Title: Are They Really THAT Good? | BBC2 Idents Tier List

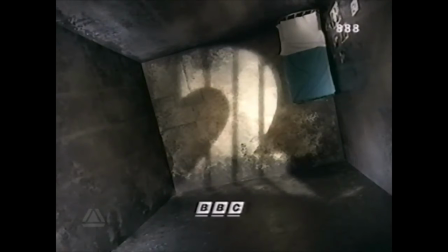That's really cool there. Yeah, really nicely shot, nicely carried out there by the BBC.
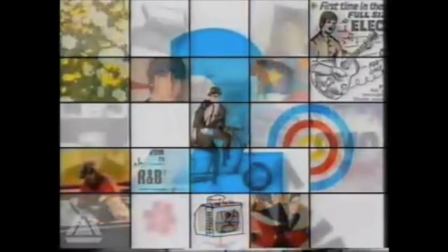I'm going to whack that in B tier. Another one for the B tier boys. Then we have, I believe it's called One Day in the 60s,
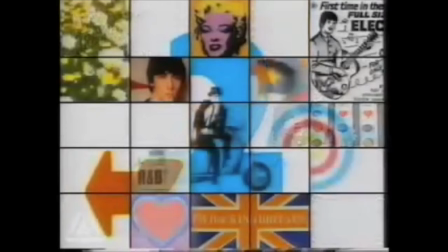where you get these little snapshot windows popping up with bits of 60s iconography before you start to see the two behind it in a brighter blue than normal.
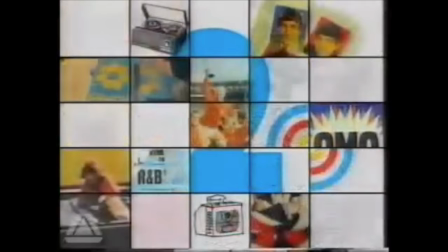Again, it's a fun idea. It evokes a lot of that 60s aesthetic, but is it one of the greats?
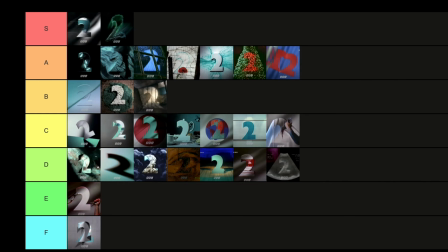I don't necessarily think so. I think it actually can be a bit cluttered more than anything. So whilst I dig the vibe, I think I'm going to put that in E tier, to be honest.
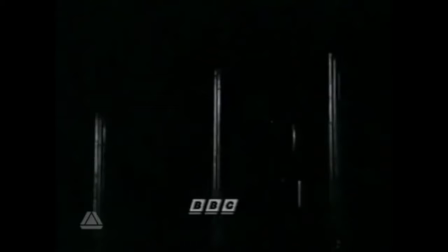It's not one I revisit all that often. Then we have this one, After Margaret, which is a very oddly titled one. But it basically, it's like the door of 10 Downing Street, but instead of the 10, it's the 2 bolted on there.
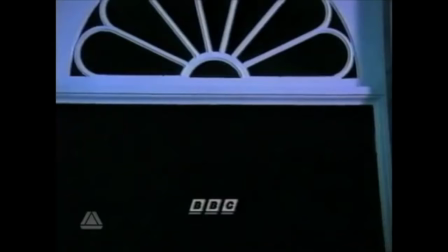And this was in 1993. So this is some years after Margaret Thatcher left at number 10. So yeah, it was definitely After Margaret, but again, it's just the two on the door, and sleek as it does look, there's not that much more to it, and did we actually need this one?
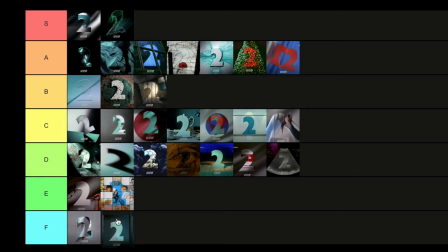Did we? No, I'm gonna put it in F. Sorry, guys.
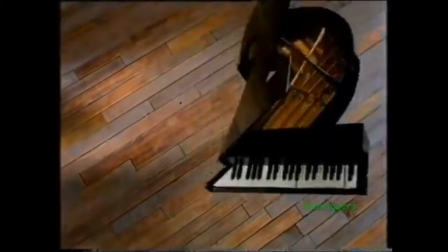Another F. Then we have the animated two. Now, this one I really love because obviously it invokes a more animated style.
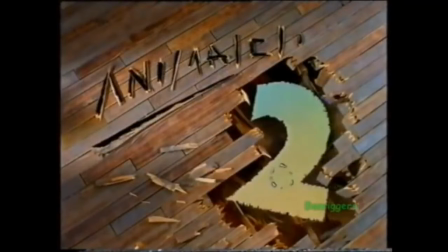I love like the, you know, the sort of crashing through the floor to form the two. Really nice stuff there, and great animation style as well. I think I'm going to put that in the B tier. There's just something about it. My gut's saying it's not high enough to be on ARS.
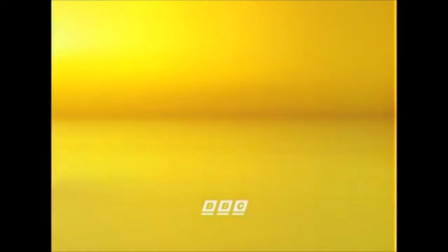Just something about it. Then we have Car. Now, everyone loves Car.
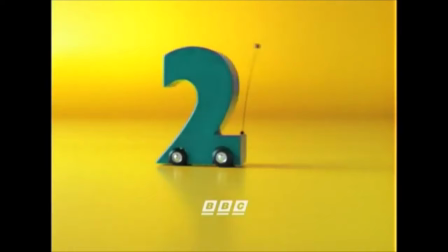I've actually seen Car in the BBC headquarters down in London. That's like the actual prop they use, which is really cool.
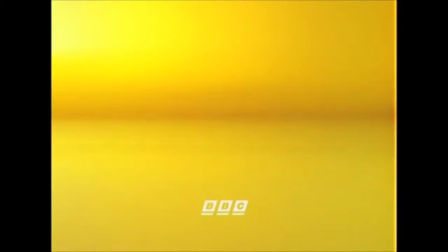I mean, what can you say about this one?
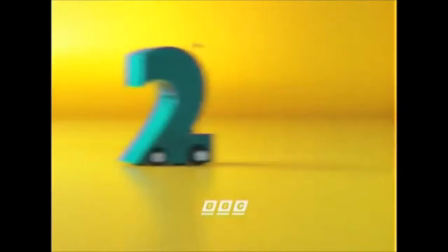It's the two just whizzing about, starting to give it a more inkling of a personality, something which would really resonate in the 2000s when that brand took over.
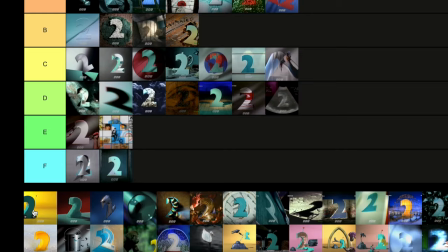But I love the yellow background. It even foreshadows the whole yellow background thing. But yeah, Car's just really good fun. I love it. S tier. S tier for Car. Nice one. And there you go. 1993 has a place in S tier.
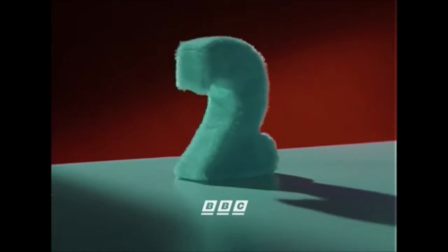Then we have Dog. Again, like a really fun one, a two with a bit more personality, moving along, doing little flips and stuff like that.
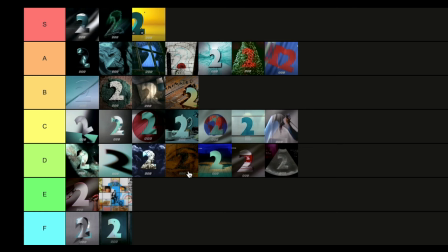I think Car's the better ident personally, but I do really enjoy the Dog one, so that's going to go in A tier right there.
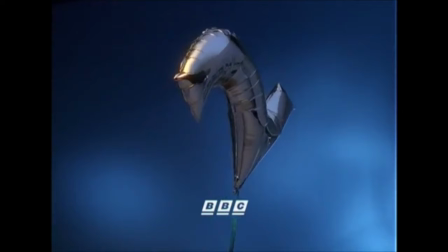Then we have Balloon, a bit of an odd one. It is literally a two balloon flying about in the sky, no more, no less. I think they could have been done more with it, maybe like a more a bunch more balloons rather than just a singular balloon.
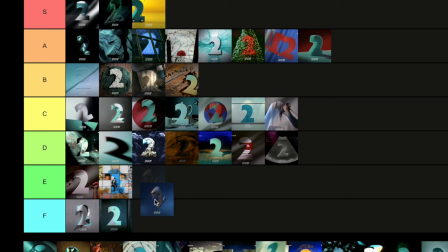It just sort of stands a bit oddly. I'm going to put that in E tier because I do like how it's been framed and like the colours and all that.
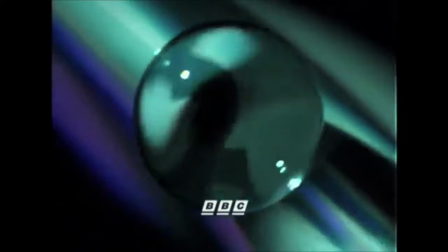But yeah, there's not that much more to it than that, is there? Then we have Crystal Ball, which I think was rarely seen or was only seen one time.
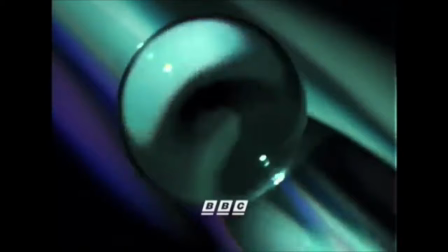Again, I like the idea of the ball gliding along and you occasionally see the two, but it happens so fast,
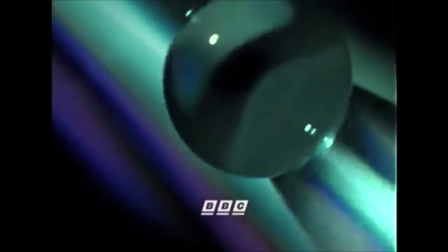I don't think you ever really get a chance to appreciate it properly, at least in my opinion. So, I do like the concept though.
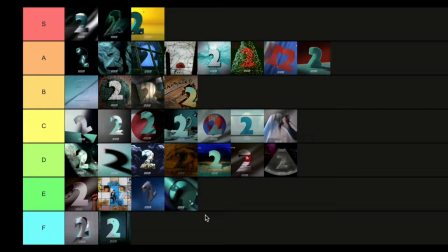And no, it's going to go in E. It's going to go in E just because I think, again, this could have been reworked to a much more effective manner. But as it stands, it's just, it's a bit of an idea that doesn't really work fully.
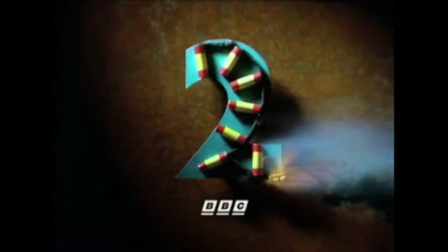Then we have Firecracker. We all love firecrackers, don't we? Safely, of course.
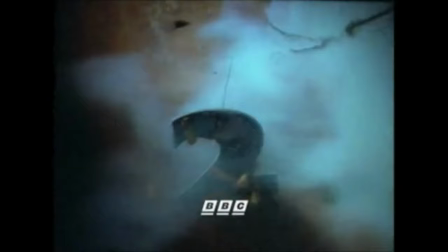But yes, we see all these firecrackers on the two explode, and it flies about the place in a flurry.
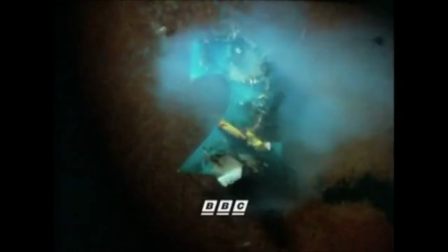It looks fantastic, and just seeing it like that. I like how the music chimes as well.
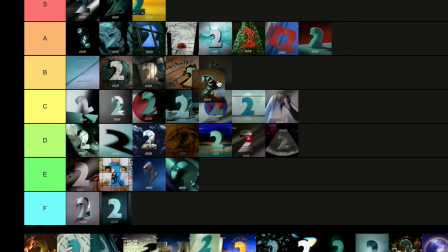It's not quite S tier, and for me, it's not quite A tier. It's going to go in B tier, which might be a bit shocking, but no, I'm going with my gut, guys.
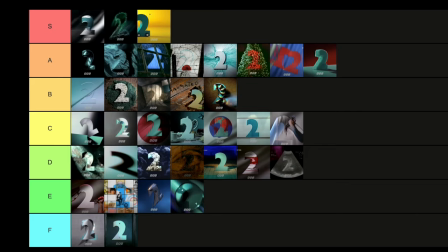I'm going with what my gut's telling me on this one. And to round off 1993, we have the Christmas Ident.
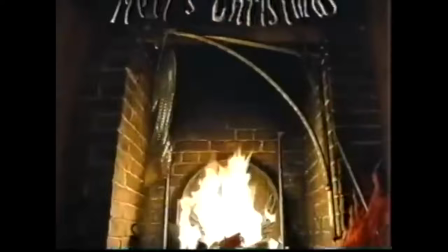I mean, this is S tier. This is GOAT standard.
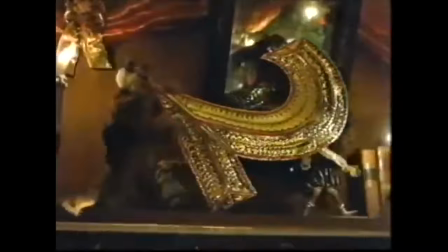I mean, just the way it's elongated, it's played out, the full sequence itself, really cool with all the characters, the music, the two at the end.
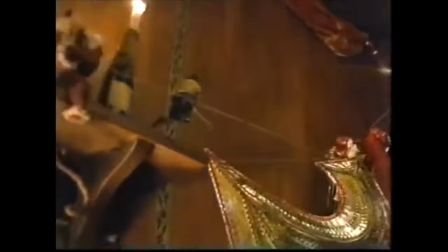Ace.
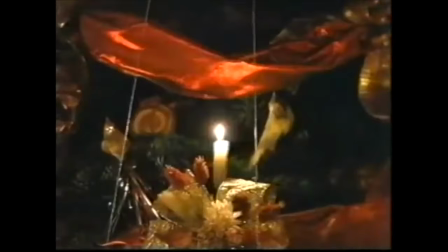This is where you can tell I think they were really feeling their confidence with this ident set and the brand in general, and they were just really willing to push the boat out a lot more,
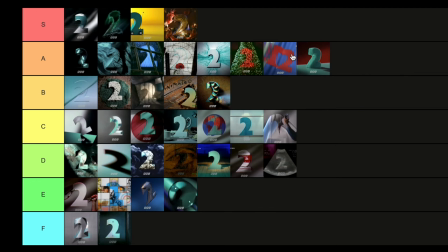and I really appreciate that. So at the end of 1993, 3 years in, AT is winning out now, which is good, you know, reaffirming that status that they were good.
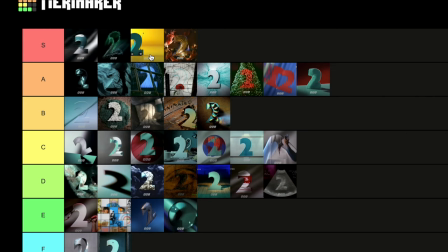C and D are tied though. We've added a few more stinkers on there at the bottom.